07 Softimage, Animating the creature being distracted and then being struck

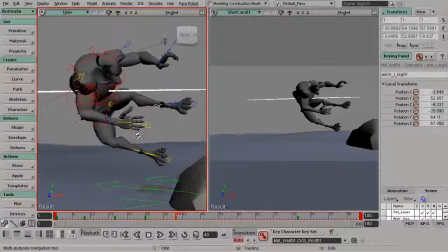750s
That most certainly applies to gestures.
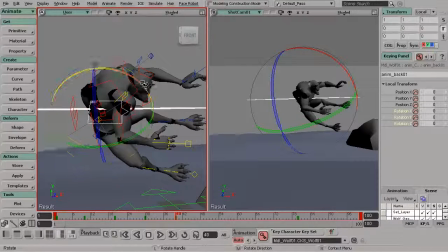753s
Okay, what I'd like to do is take the back control and bring that back just a bit more, and then curve the chest in to really push the arch in the back for that exaggerated line of action that we found appealing
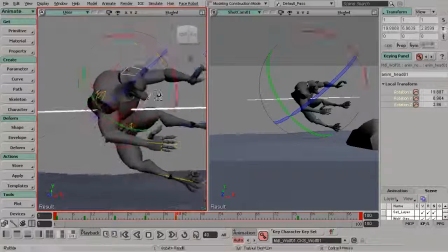770s
in our thumbnail. Start to pose the head the same way, kind of take the right clavicle, drop that down a bit, and then I'll go ahead and twist the right wrist
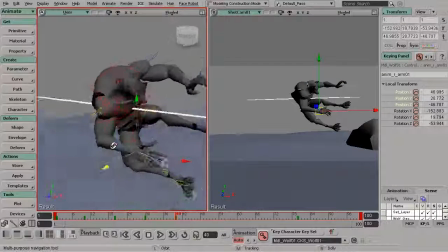785s
so it's not parallel to the camera, so we have more of an interesting angle. Beautiful. So let's go ahead and scrub through and take a look.
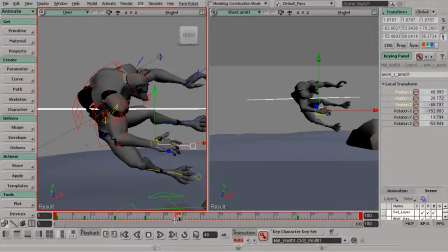792s
Boom! All right, so he's getting struck here. All right, now it's just a matter of going in and tweaking our fingers.
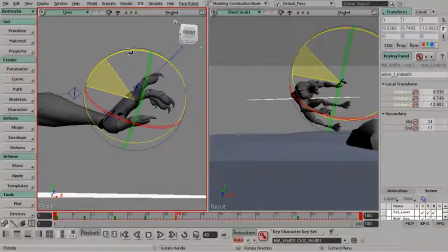797s
So again, we want to push the silhouette here to show the intensity he's getting struck with. So we can go ahead and really start to create some interesting lines of action, some interesting angles here.
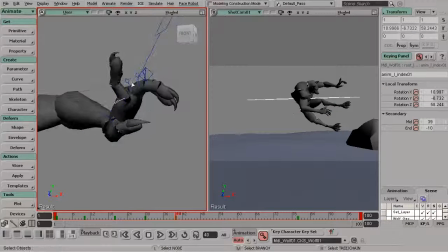812s
You can see just brought up the index, added a really interesting bend. We can do the same thing for the mid finger, kind of bring that up. Maybe bend that down a bit more, bend the end up.
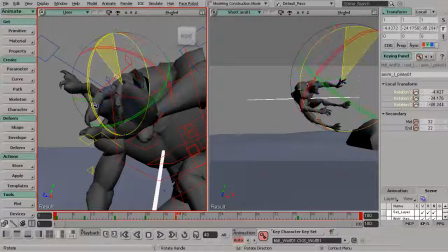825s
And see for the pinky, we can go ahead and curl that down some more. And take a look at the pose we end up with.
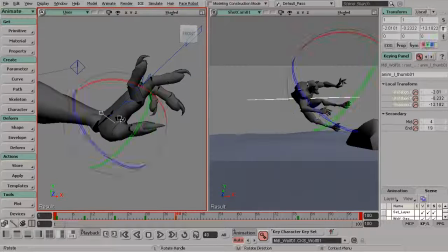831s
Very exciting, very fun. We can go ahead and do the same thing for the thumb. Rotate that down to push the pose here. Rotate the end back. Very fun.
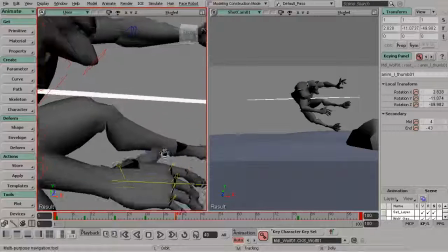843s
All right, so we can do the same thing for the right hand. We're just aiming for more interesting pose here.
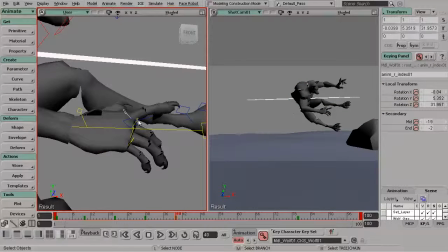849s
So I'll quickly go in and kind of pose that. And you can curl the fingers however you'd like. I might just go in and curl just a few of these. And just experiment. That's another part of animation, just experimenting with our poses to see if we can come up with something fun and creative.
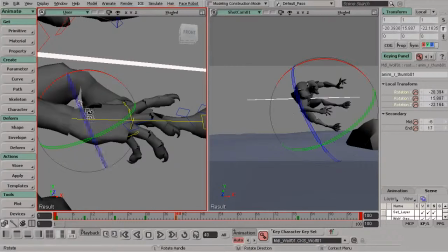873s
Great. Now for the thumb, I'll just go ahead and, again, just rotate that down a bit.
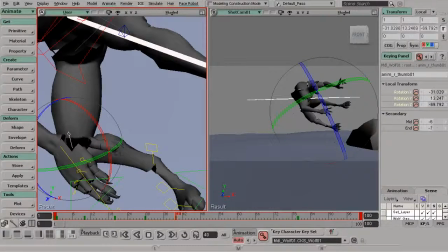881s
Rotate it out, and then kind of rotate the end back for force.
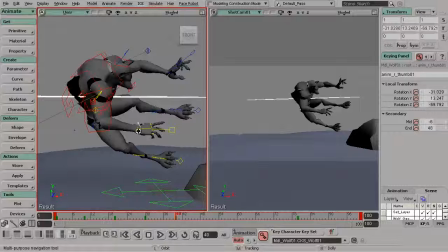887s
All right, there we have it. So we have worked on our next set of extremes. These are looking very fun. Let's go ahead and move on to the next lesson. We only have a few more extremes to go before we are finished up. We're making great progress.